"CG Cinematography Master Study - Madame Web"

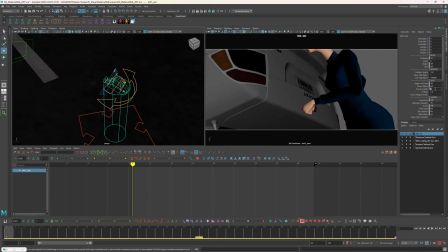Now I like to animate my cameras in a layered method as well. I like just animating just one rotation and then building on top of that.
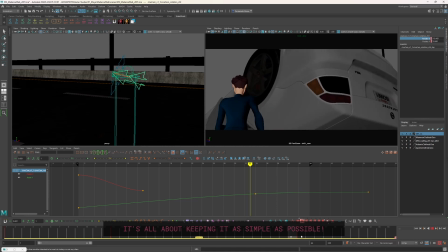So as you can see right here is that I'm animating the rotate Y, and I'm getting just a simple pan going.
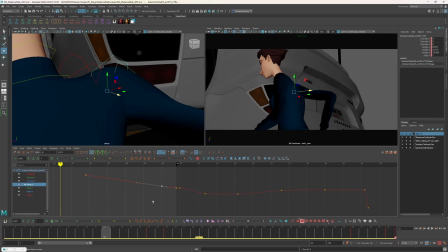I just really want to get that movement and that energy down first, and then I'm going to add in all of the other little details here,
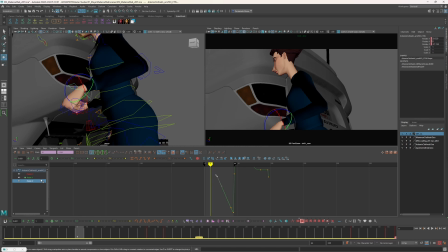like the rotate X when she does cut across and we want to keep her in frame.
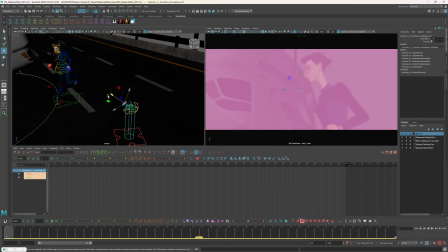Then I'll animate that on top of it so that I would just start off with one axis and then I build on later.
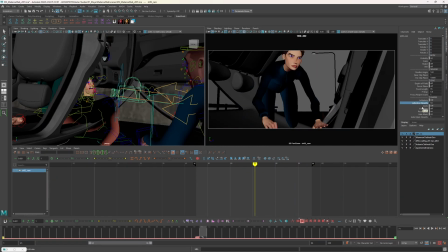And here I am doing that really fun shot here where we feel like we're inside of the car and she's crawling towards us.
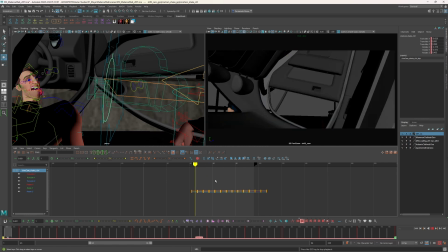The major camera note here really is just feeling intense.
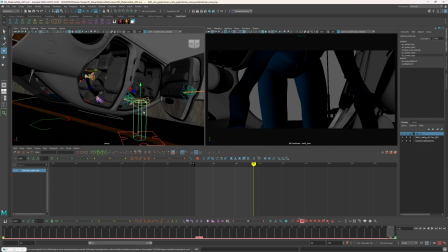We want to have that really nice high shakes
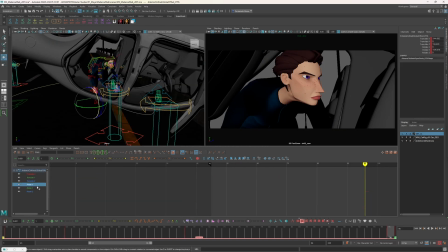and we're just feeling that intense moment of her crawling through the car and trying to get to the guy who's stuck very quickly.
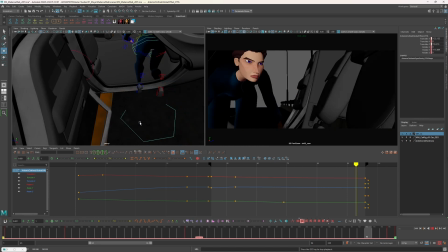And all this stuff is the same thing. This was just a camera shake moment, so I'm just adding a little camera shake, so we don't have to even watch me build this part out.
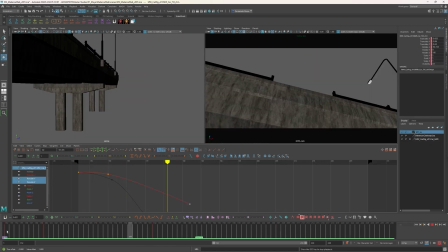So we could just go ahead and skip through actually all of this. And all right, and we are done.
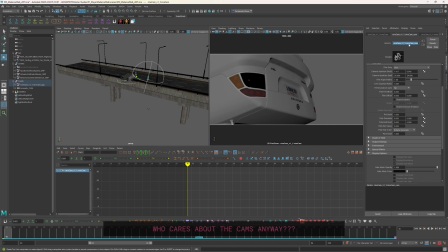This is the final product of the master study from Madam Web.
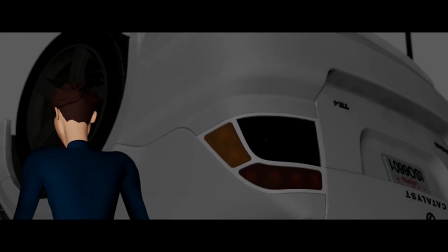Take a look.
Hi, sir.
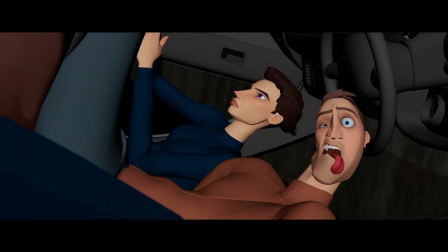Right, I'm gonna cut your seatbelt.
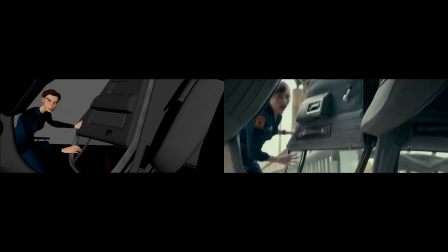Now, as you can see, I pretty much nailed this. I got all of the camera movements in there, I got all of the animation and everything matching exactly like how my source material is working out to be,
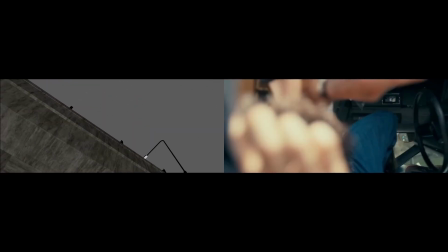and I couldn't be happier with the result. Now, thank you guys for watching. I hope y'all learned something today just like how I did.
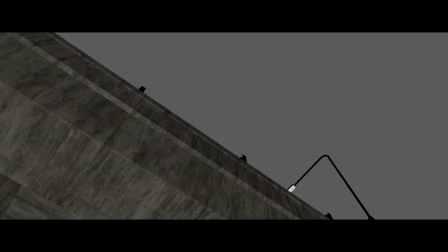If you did learn something, please leave a comment down below. Well, if you didn't learn anything, all I gotta say is,